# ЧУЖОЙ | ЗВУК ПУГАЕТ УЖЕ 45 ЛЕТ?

То есть приятное человеческому слуху созвучие.
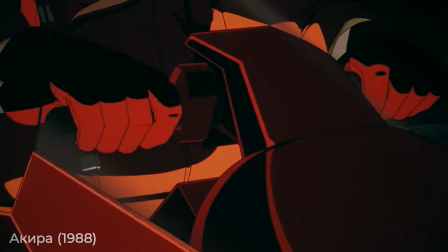В начале аниме Акира тоже, кстати, звучат ритмы, но они музыкальные и благозвучные, и поэтому вызывают скорее медитативное состояние. В итоге вот этот пульс создает, конечно же, эффект ожидания, что вот-вот что-то произойдет.
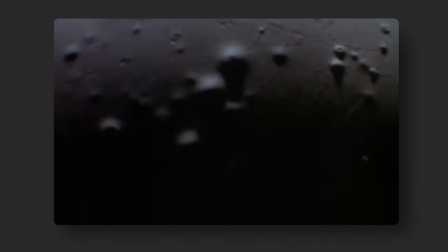И по идее тут и происходит кульминация, трескается яйцо, и мы должны бы увидеть монстра. Но тизер оправдывает свое название и только дразнит нас, продолжая накручивать атмосферу.
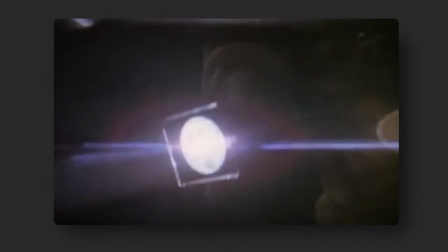Вместо монстра мы видим какой-то жуткий потусторонний свет. И как раз таки тут появляется тот самый звук сирены. Это напоминает нам вой, звук плача, визга какого-то. В общем, все знаки опасности. Я думаю, что это у нас в крови, когда мы действительно слышим подобные звуки, у нас сразу возникает эффект тревоги.
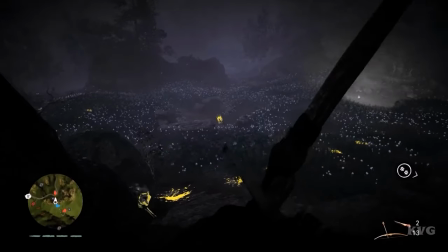Как и в жизни, в темноте, в ночи хищники нас предупреждают своим воем или ревом о том, что они вышли на охоту.
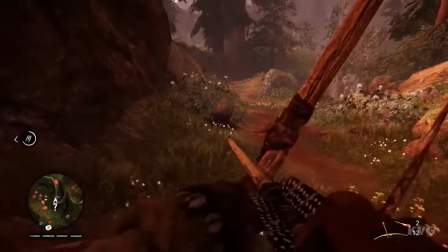Ну и плач наших далеких предков сообщил, что где-то рядом случилось несчастье.
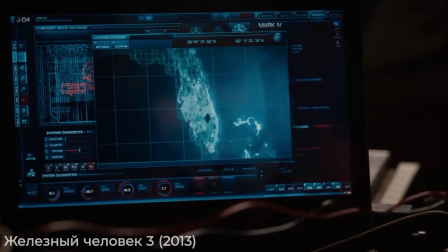Такие звуки не случайно используются в сигналах массового оповещения, так как они вызывают интуитивную тревогу.
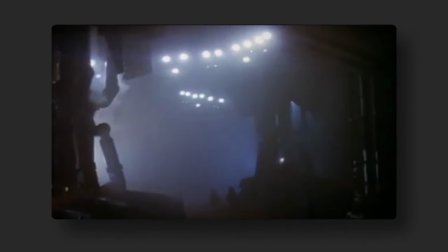Сирены искажены, смещаются по высоте, наложены друг на друга, и в какой-то момент уже перестаешь понимать,
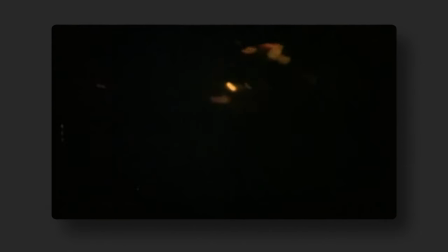это сигнал опасности на космическом корабле или это вой того самого ужасного инопланетного чудовища.
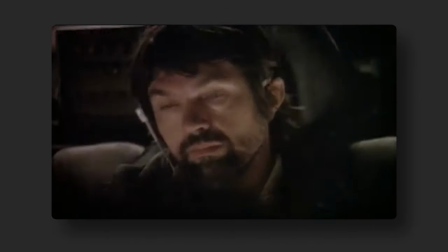Обратите внимание, как при всей хаотичности образов трейлера и визуала, и у звука есть очень ясная форма.
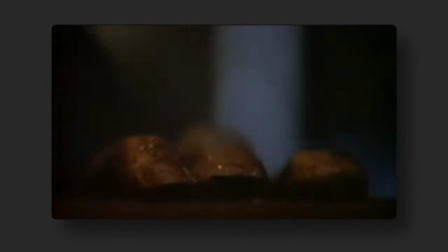От тихого вступления к ритмическому нарастанию вплоть до страшной какофонии звуков и образов.
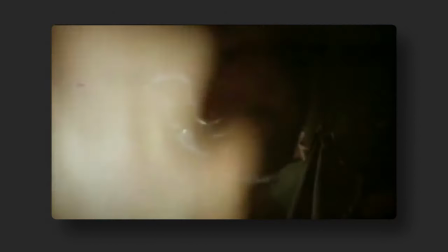Вот люди, бегающие по коридорам корабля, выглядят все отчаяннее, появляются какие-то какие-то страшные кадры. И, наконец, вот эти последние 20 секунд напряжение максимально нарастает и буквально взрывается.
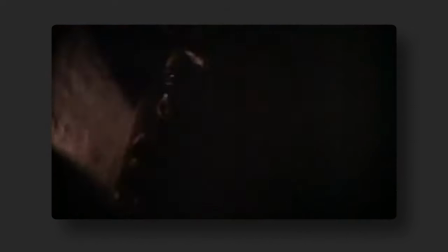Мы видим калейдоскоп страшных и быстро меняющихся сцен.
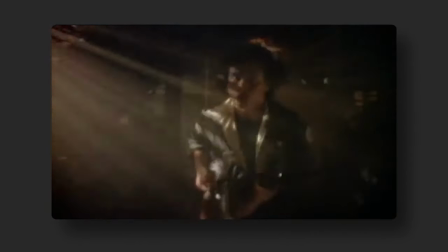Бьющихся в конвульсиях люди, что-то инопланетное пульсирует, трясущийся корабль и даже кошка визжит, негодуя.
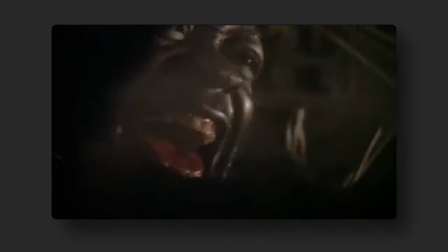В какофонии этих криков воплей добавляется какой-то приближающий рокот, будто бы дробь малого барабана с огромным хвостом ревера.
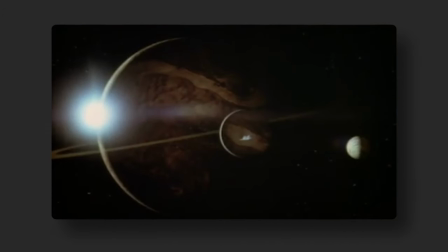И зритель остается наедине с долгим отзывом, который лишь подчеркивает внезапную мертвую тишину,
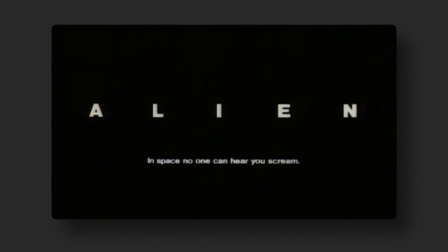на фоне которой появляется слоган фильма «В космосе никто не слышит твоего крика». В этой как раз-таки последней сцене используется прием перекомпрессии или можно назвать дисторшн эффект. Это один из самых тоже распространенных приемов, когда накидываем вот этой грязи, которая создает еще больше вот этого искажения и усиления восприятия. И часто мы, саунд-дизайнеры, применяем этот эффект на криках различных монстров, какого-то героя, который начинает кричать, визжать, и чтобы добиться вот этого усиления эффекта от крика и эмоционального состояния. В последнем фильме, полнометражном, тоже есть этот прием, я его использовал, но на самом деле он получился естественным образом, когда перегружен был микрофон из-за сложной сцены с криком главного героя. В процессе уже монтажа звукового я понял, что вот этот эффект очень круто ложится, и не нужно ничего убирать, не нужно там искать дубли. Вот такие вот приемы, простые, но очень действенные. А в целом, я думаю, вы много раз слышали, послушайте любой рык монстра из любого там фильма «Годзилла» и так далее. Кстати, еще много перегруза используется для образа технической катастрофы в саунд-дизайне сериала «Чернобыль».
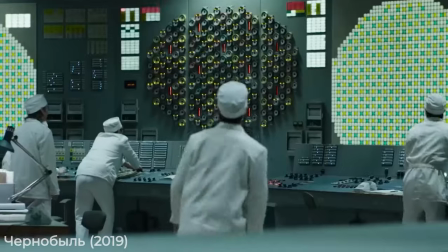Такой эффект вынуждает нас болезненно морщиться,
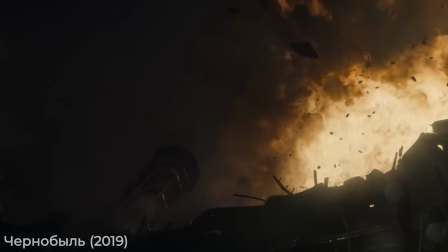как будто наши собственные барабанные перепонки не выдерживают под натиском звука и начинают с искажением передавать вот этот звук.
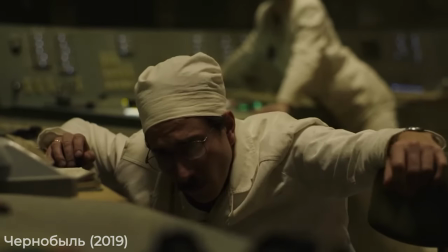Или будто наша психика начинает ползти и отказывается адекватно воспринимать страшные звуки. Ну что же, старый ролик, как ни странно, производит большее впечатление, чем новый.
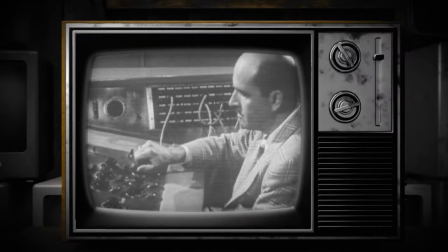С одной стороны, возможности саунд-дизайна в 79 году были ограничены.
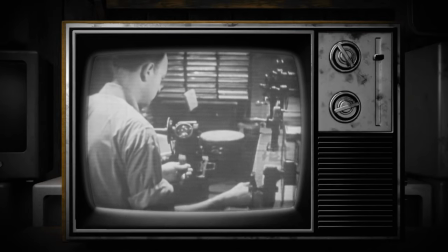Трейлер был сделан до появления Dolby Surround звука, до эпохи цифровой обработки.
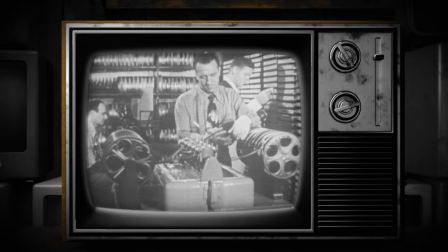Без них современный популярный реализм или гиперреализм звуки невозможен.
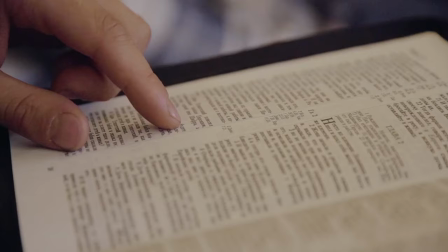Что оставалось саунд-дизайну? Поэзия. Нет, стихов никто не читает на фоне,
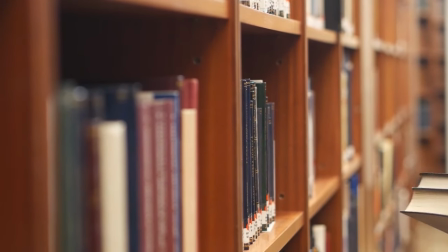просто как в поэзии каждое слово наполнено большим и более глубоким смыслом, чем в обычной речи.
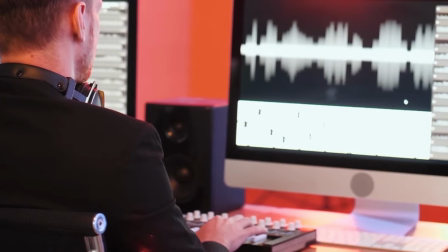Так и здесь каждый звук несет не столько свое прямое значение, сколько метафорическое, поэтическое и мифологическое.
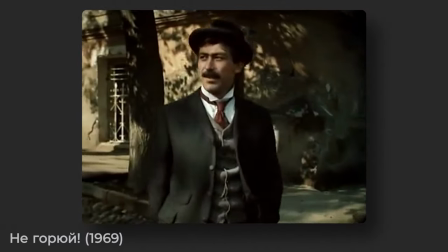Вот как работает звук.
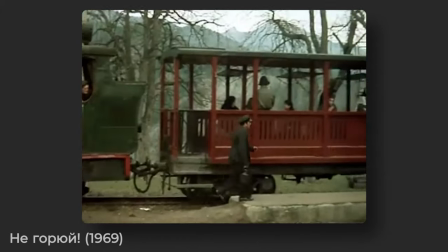По сути своей, с одной стороны, гудок паровоза нам напоминает о поезде, выстрел с ружья об огнестрельном оружии, звон бокалов о посуде.
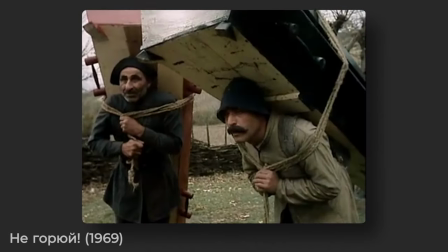Но с другой стороны, гудок паровоза может нам напомнить о путешествии, звон посуды – это встреча друзей,
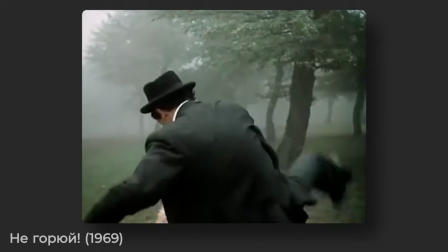ностальгия и светлая грусть при расставании, а выстрел с оружия – о хрупкости нашего бренного существования.
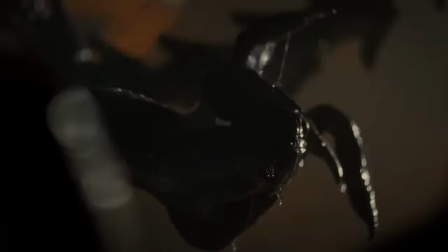Обратите внимание, насколько безобиднее по сравнению с сиренами старого трейлера выглядят уже привычные нам визги, писки и другие закадровые монстрячные звуки. И даже крики, плач несчастных жертв из нового трейлера тоже привычны уже нам по сотням трейлеров и не сильно, я думаю, пугающие нас.
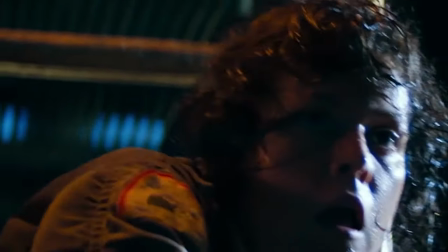А вот звук сирен, пульсирующие шумы и сердцебиение – это нечто неочевидное, как неуловимое очертание чудовища в темноте коридора Нострома. Что это, вопль чужого, крик сирены или, может быть, звук корабля? Невидение и неизвестность пугает нас намного больше, чем понятные нам образы. И поэтому с уверенностью могу сказать, что как раз-таки звук помогает нашей фантазии разыгрываться больше и строить какие-то образы самостоятельно.
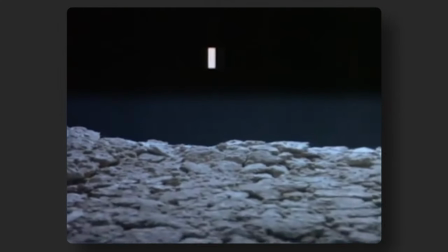В этом трейлере, в отличие от нового, у каждого звука появляются более глубокие и сложные смыслы.
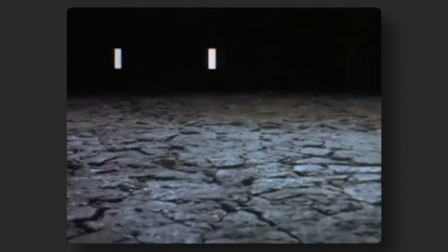Ветер вначале нам напоминает о холоде и одиночестве, сирена дает чувство безнадежности, тоски и страха,
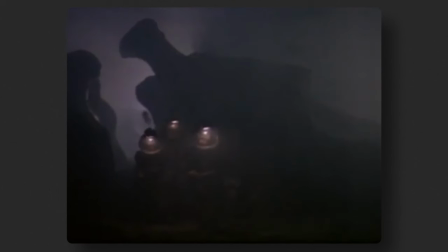а всякие ритмические клики, шорохи, биение сердца передают уже ужасное предчувствие и требует бежать, что есть силы спасаться. Таким образом, весь этот набор хаотичных звуков становится своего рода метафорой самого чужого. Но возвращаясь к началу ролика, в сравнении, давайте все-таки ответим на вопрос, что пугает нас больше и какой из фильмов будоражит наше воображение больше.
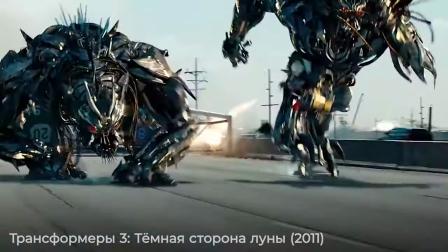Сейчас возможности гиперреализма постепенно подходят к своему пределу, вот уже звук достиг максимальной сочности, частоты и стал совсем как в жизни.
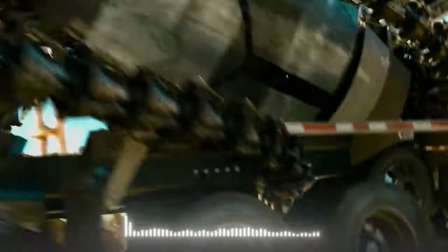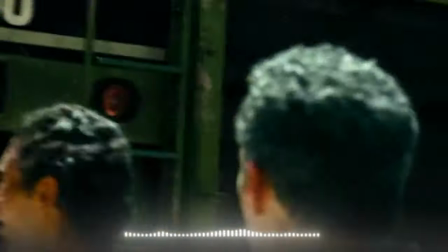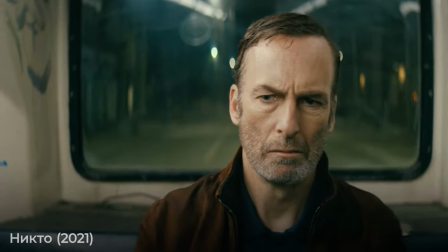Вдруг оказывается, что такой звук может быть нам пресноват, и нам хочется чего-то более острого, терпкого, необычного.
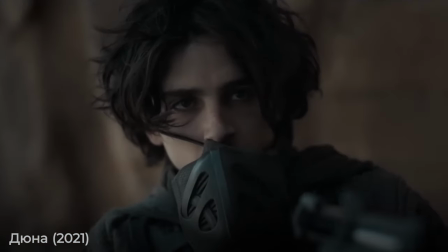Некоторые новые фильмы, такие как «Дюна», уже начинают аккуратный возврат к более поэтическим техникам саунд-дизайна и использования музыки в фильме.
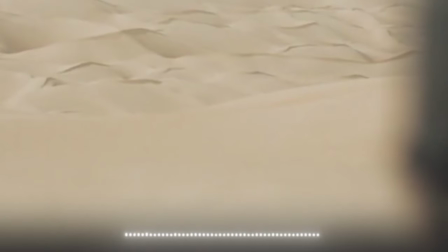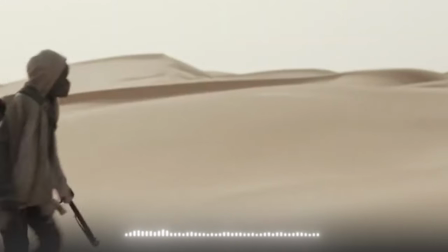Вердикт по фильму в любом случае за вами. Смотрите, слушайте и напишите обязательно в комментариях, какой фильм вам понравился больше. Но главное, не забывайте, что зачастую именно звук, саунд-дизайн и музыкальное оформление делают большее погружение, чем визуальное восприятие от любого, наверное, даже контента, не только в кинематографе. Да и в целом, даже физиологически, нужно вспомнить, что мы сначала воспринимаем звук, ушами мы слышим, а потом уже начинаем анализировать визуально, да, то, что подвергает нас опасности или то, что мы анализируем в конкретной сцене фильма. С вами был я, Антоха Бустер, я надеюсь, этот разбор был полезным, интересным. Дальше мы будем разбирать фильм «Дюна». Еще в следующих выпусках я обязательно буду показывать свои проекты, которые я делал в последние годы, и подробно рассказывать о своих техниках и приемах в работе со звуковым дизайном. Все, ставьте лайки, пишите комментарии. До скорых встреч, пока-пока. Редактор